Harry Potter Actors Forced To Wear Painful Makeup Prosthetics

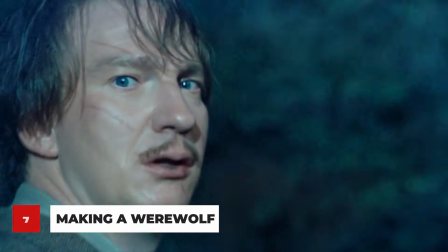4:09 To film Professor Lupin turning into a werewolf, they created each step of the transformation on the actor David Thewlis with prosthetic makeup before adding CGI in post.
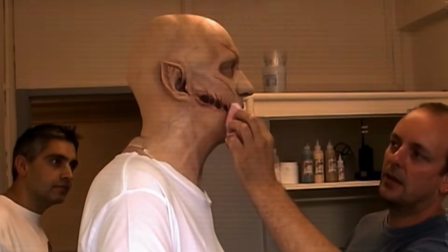4:19 The makeup team wanted to avoid the cliché werewolf transformation,
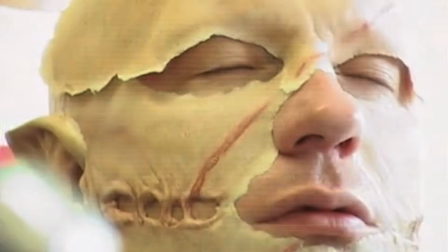4:24 so they focused on changing his eyes and bringing out the 2 huge scars across his face with makeup and silicone.
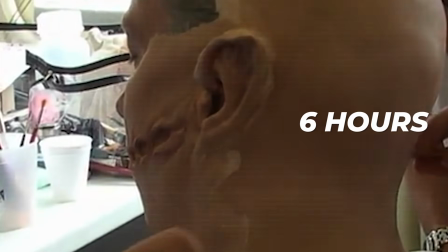4:30 Each step of the transformation took 6 hours to complete, and they actually built fake,
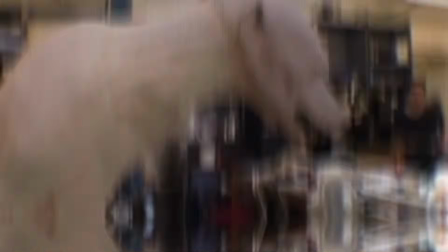4:35 moving body parts that were attached to David so they could capture as much as possible in camera.
That turned out not to be practical, much to my relief, because it looked really very uncomfortable to do that.
When it came to Peter Pettigrew,
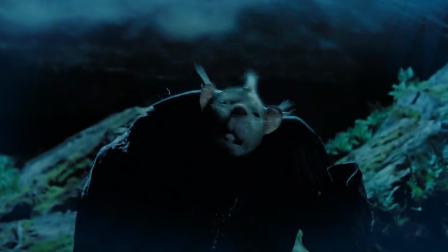4:48 the makeup team tried hard to connect the human version of Pettigrew to Scabbers the Rat through his hair, skin texture, and hands.
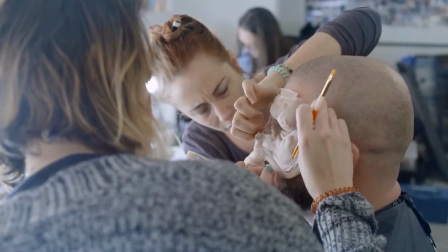4:55 The actors sat for hours in the makeup chair as they added the gray, balding wig, browning teeth, dirty,
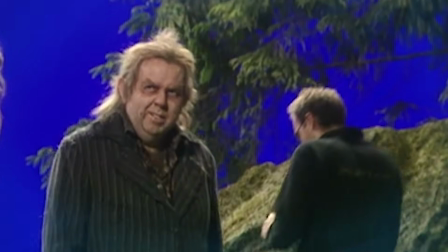5:01 pointy nails, and skin texture until he was almost entirely covered in makeup and itchy fake hair.
It's a horrible profession, but I think you should be an actor.
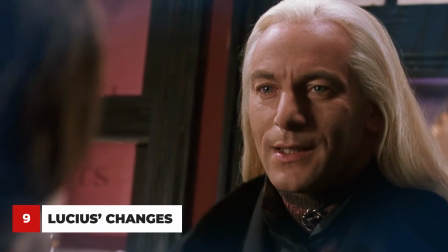5:13 Even though we might not realize it, Lucius Malfoy undergoes a serious change over the course of the Harry Potter movies.
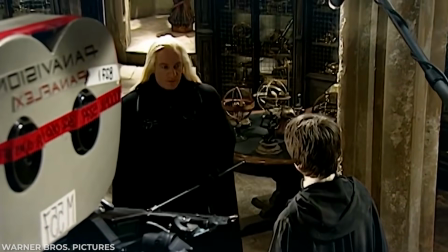5:20 The actor said he went from a simple, natural look and wig application to a lot more time in the makeup trailer.
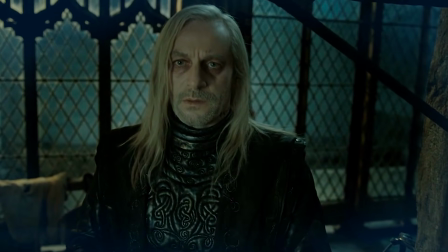5:27 They added prosthetic bags under his eyes and very heavy, pale makeup to make him look as tired and unhealthy as the character needed to be.
The 8th film has become a shadow of his former self.
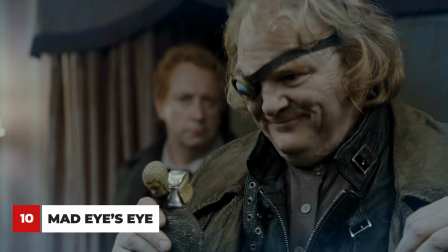5:38 If Polyjuice Potion were a real thing, it would be much easier than what Brendan Gleeson went through to become Mad-Eye Moody.
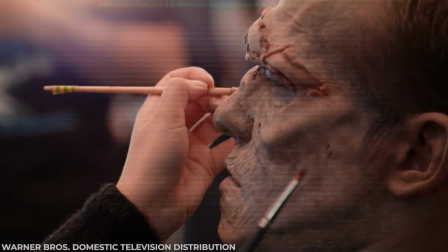5:46 They spent hours adding an entire layer of skin over his real face to build the eye and its holder into,
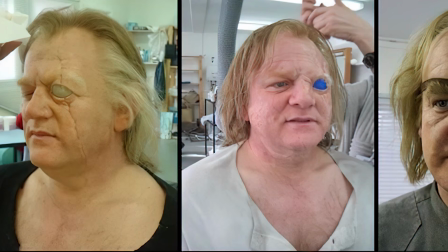5:53 in order to make it look like it was embedded in his face. They covered his real eye in tape and added the bulging glass eye over it.
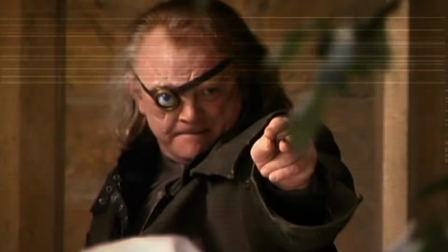6:00 So for the entire shoot, he could only see out of one eye.
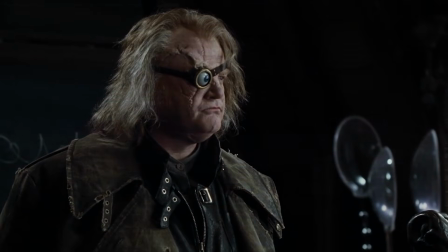6:04 The magical eye was radio controlled by a crew member who made it swivel around, but sometimes it would actually pop out.
Sponge the transfers onto my scalp and face.
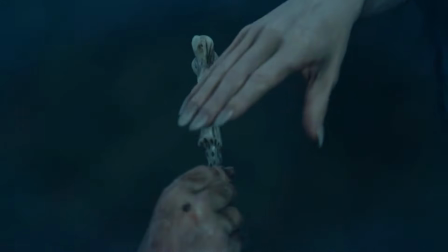6:14 Seeing Voldemort for the first time was a huge undertaking because of how enormous the fans' expectations were for that exact moment.
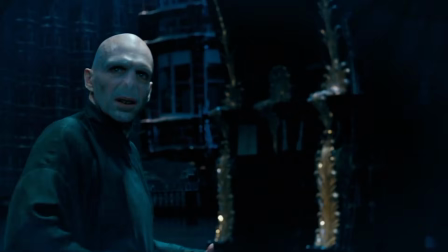6:22 In order to transform the handsome Ralph Fiennes into the Dark Lord, they used a combination of makeup and prosthetics.
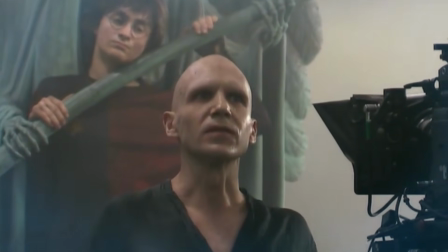6:30 The process took hours, but luckily he only had to do the full transformation about 60 to 70 times throughout the whole series,
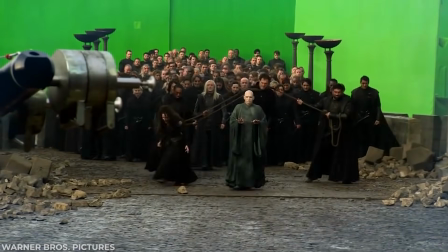6:38 and about 50 of those times were for the last 2 movies.
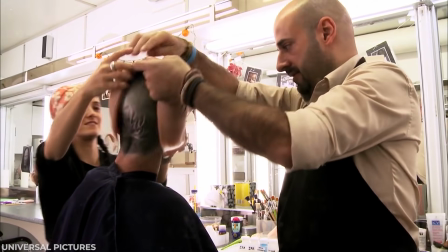6:41 Rafe still wanted to be able to act under it all, so they covered his eyebrows, reshaped his eyes, added long, creepy fingernails, and false teeth.
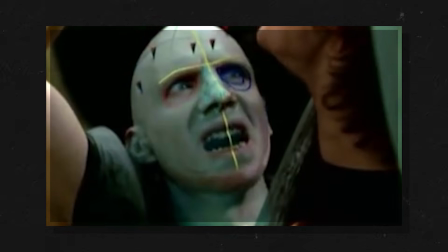6:50 But the transformation wasn't complete until they removed his nose using CGI.
Sort of slightly translucent, vein-like quality.
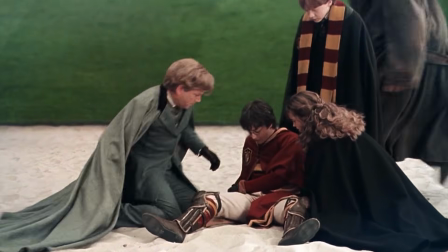7:00 We all remember the scene where Harry breaks his arm playing Quidditch, and Gilderoy Lockhart comes along to fix it, but ends up removing all the bones instead.
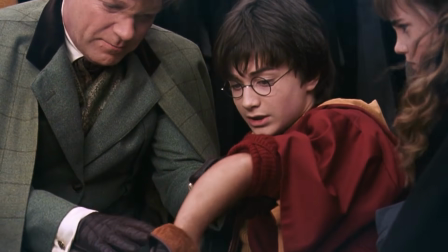7:09 Well, that wobbly, boneless arm wasn't CGI at all,
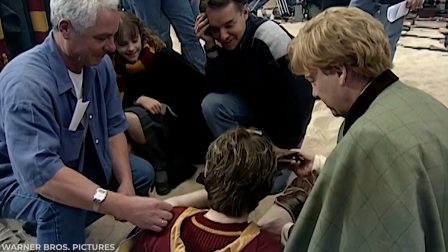7:13 but was actually a prosthetic that they actually attached to the real Daniel Radcliffe.
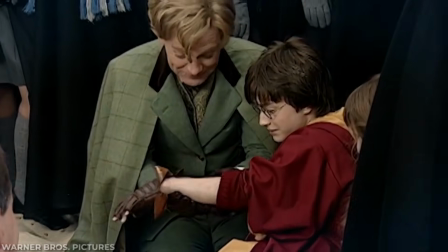7:18 And guess what? He still has it. Along with a few pairs of Potter glasses, Daniel said that he has that creepy fake arm sitting in his attic, all these years later.
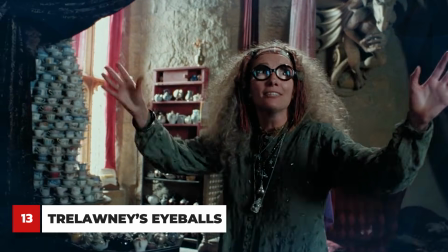7:28 But I don't seek them out.
When creating Professor Trelawney, Emma Thompson had the idea that since she is always looking into the future,
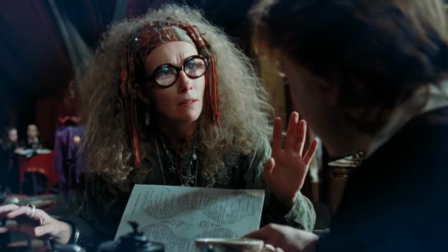7:36 the divination teacher can't really see where she is in the present. So they came up with her famous Coke bottle glasses.
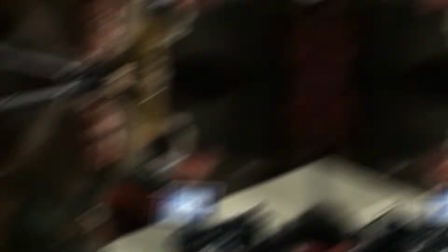7:43 While they were perfect for making her eyes look very funny and large, they were actually quite uncomfortable as they magnified everything around her.
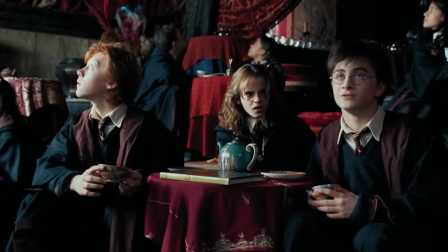7:51 You must look beyond.
For the enormous battle at Hogwarts,
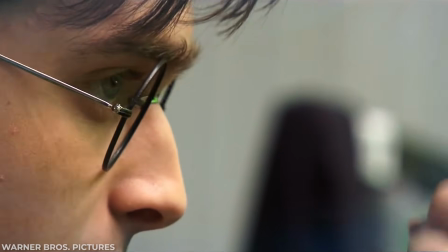7:56 the makeup team worked overtime to apply fake blood and wounds to the literally
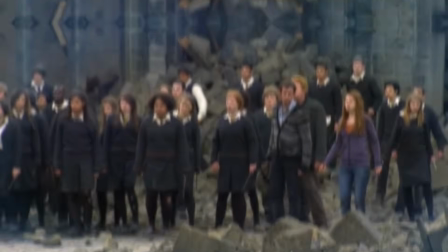8:01 hundreds of actors and background performers playing the students and members of Dumbledore's army. The actors, especially Matthew Lewis, who played Neville Longbottom, had to wear itchy,
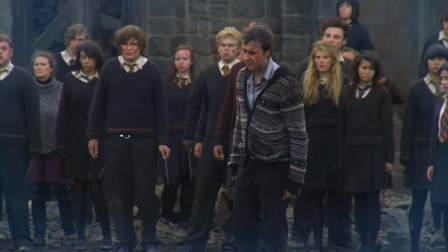8:11 uncomfortable fake blood and silicone prosthetic wounds for days on end during filming, which got very tiresome in the end.